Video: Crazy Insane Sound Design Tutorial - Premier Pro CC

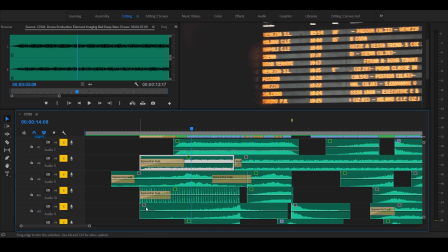[12:14]
I've got my ambiance of the soundtrack, or the train station. I've got my clock.
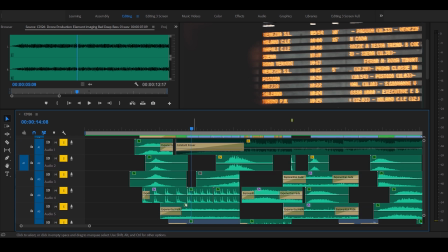[12:20]
I've got a heartbeat going. I've got some whooshes there.
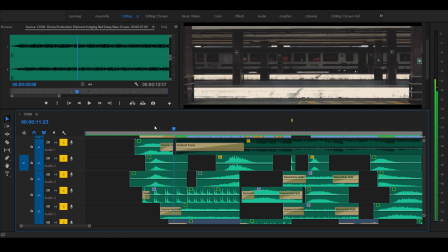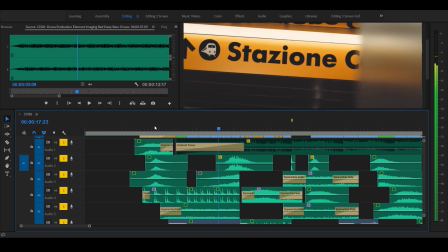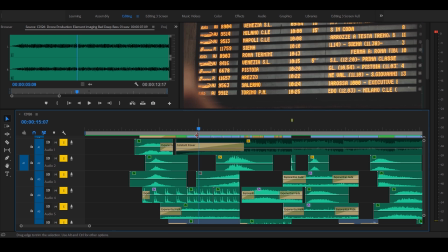[12:35]
Boom. Perfect. And you'll notice I've got a couple camera transitions, and this is all done in camera.
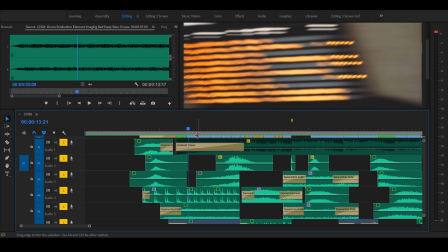[12:43]
You can see one here, a whip pan to inside. This is outside on the platform, whip pan inside, showing you the trains.
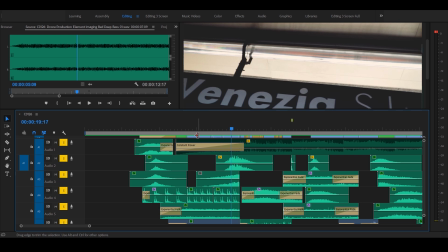[12:51]
I whip pan over to the sign. Okay, we're definitely at a train station. There's some train tracks. And just a quick flash, we're going to Venezia.
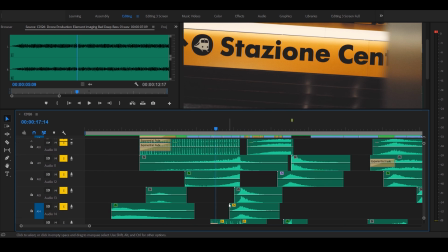[12:58]
Boom. So on my whooshes, this is why these layers really start to come into play.
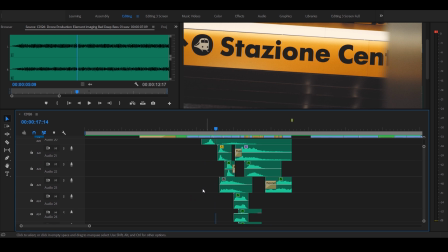[13:04]
I've got 1, 2, 3, 4, 5, 6, 7, 8, maybe 12 more layers of just whooshing sounds underneath that.
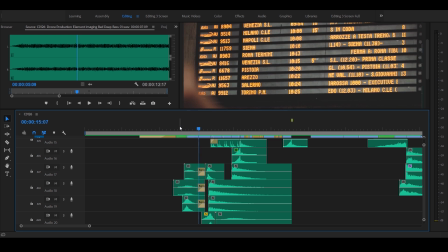[13:12]
And again, here I have on this first transition here, I got 1, 2, 3 layers of whooshes.
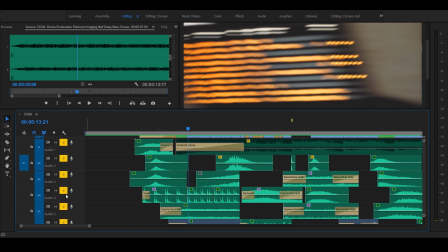[13:19]
So let's isolate all this stuff. I got to find a quick way to turn these off.
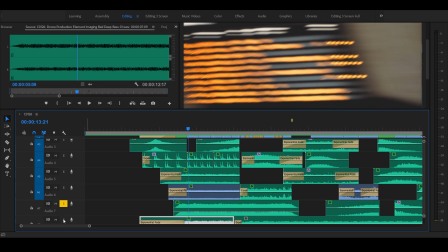[13:28]
There's got to be a hotkey for that, right?
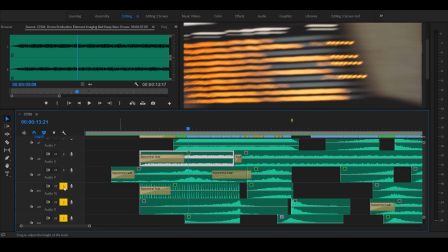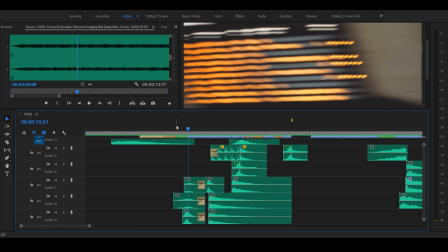[13:35]
All right, let's listen to this whoosh by itself. Got one whoosh here. That's my high. Add in my medium whoosh.
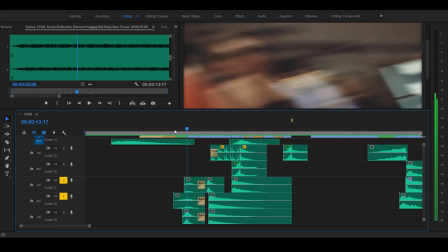[13:51]
That one's kind of a slow whoosh that gets introduced first, and then a real quick whip with the high and a little bit lower whoosh here.
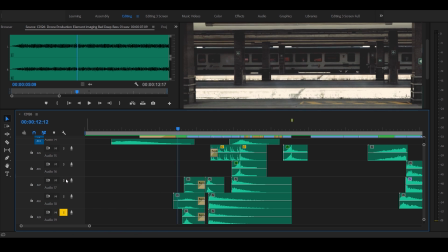[13:59]
Let's listen to this low one. It's kind of cool by itself. Boom. Okay, all three. Boom.
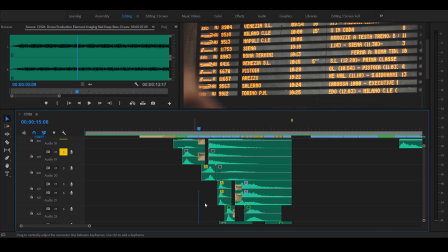[14:12]
Works really well. And then one thing I try to do too is I try not to use the same variation of whooshes back to back.
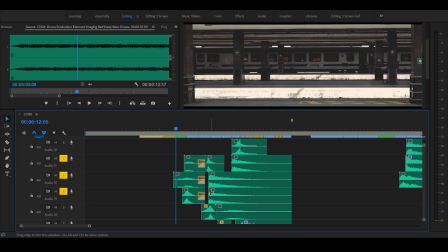[14:18]
So if you hear a whoosh here,
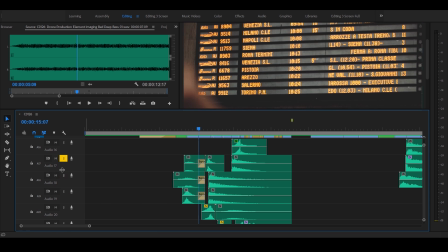[14:24]
and there's another whoosh right there, I'm going to mix that up. Like I don't want that to sound, I don't want to go whoosh and then whoosh.
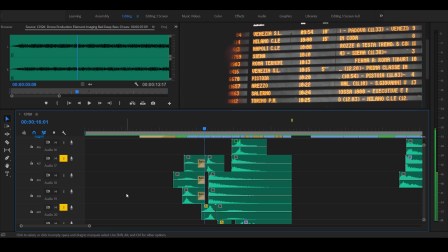[14:30]
It just doesn't sound right. So I try to whip pan left, whip pan right.
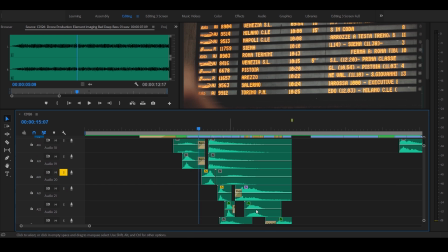[14:35]
I just felt it needed to have a separate track of whooshes. Make sure I'm on that. Okay, so then you can see here, I'll play those. So that's kind of a little bit longer a whip pan.
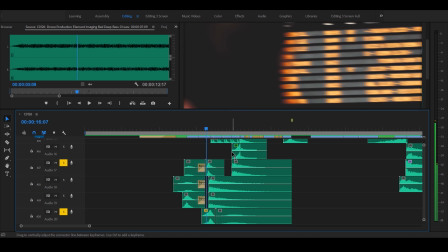[14:51]
So I start the whoosh, Introduce a slow long one at the bottom here, and then I drop it with another whoosh.
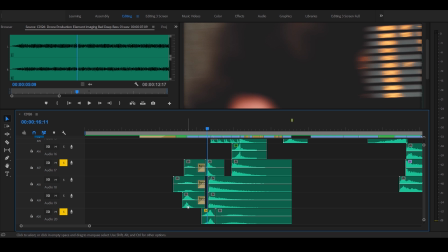[14:59]
And kind of a trick is, I think this whoosh is the same as this one. I just reversed it. Actually, I think this one is.
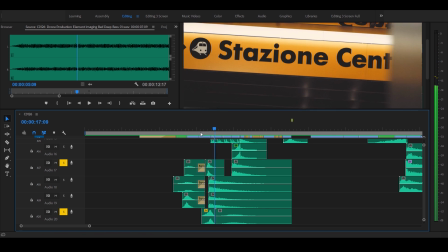[15:05]
So that's kind of a trick you can do too, is just whoosh, reverse your whooshes if they're back to back, so they don't sound all stacked up on top of each other.
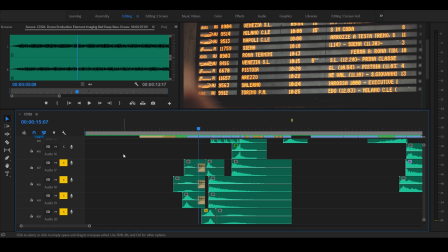[15:13]
So let's take a listen to that.
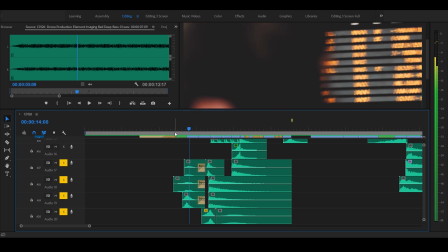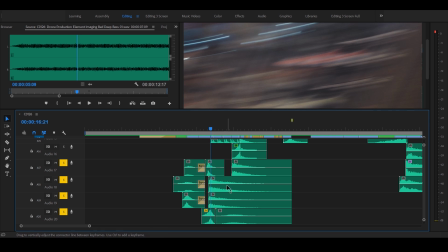[15:22]
Nice. And you kind of hear that hit, that drop. That's these two tracks right here. And I love these things.
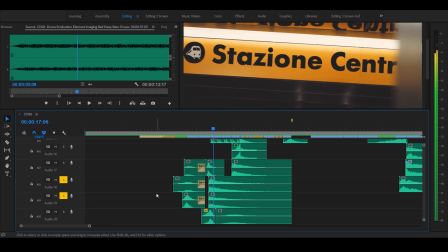[15:29]
When anything's impacting, just throw a hit in there. Just really just kind of carries that really nicely.
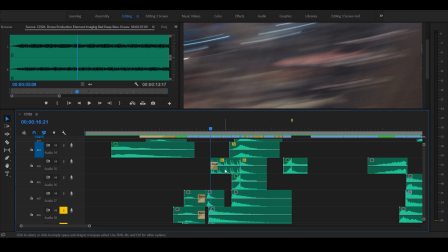[15:37]
And then I introduce some more fast heartbeats right here, real fast.
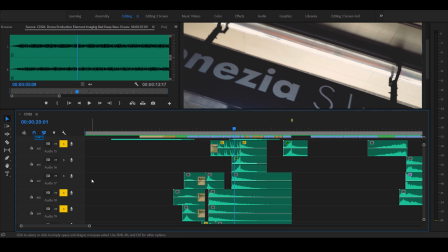[15:46]
Just intensifies. Add more whoosh.
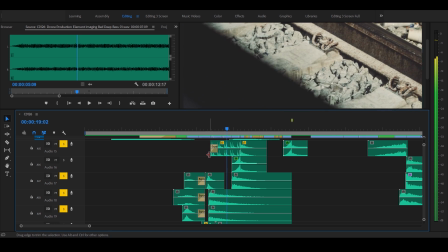[15:49]
And you can see I'm just kind of layering things up here for the big drop that's coming up.
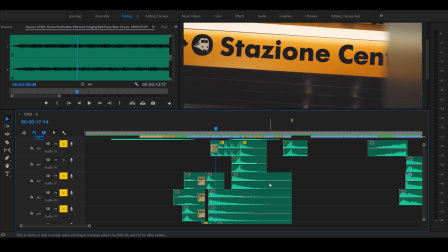[15:57]
And again, I've got another, I've got another whip pan here. I go from the inside of the sign, and I do a quick whip to the train tracks.
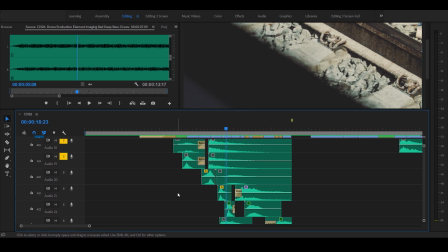[16:09]
And again, I layer in right here some more whooshes to kind of carry that. And let's go ahead and listen to these guys real quick. So this is the last whoosh in that transition, those series of transitions.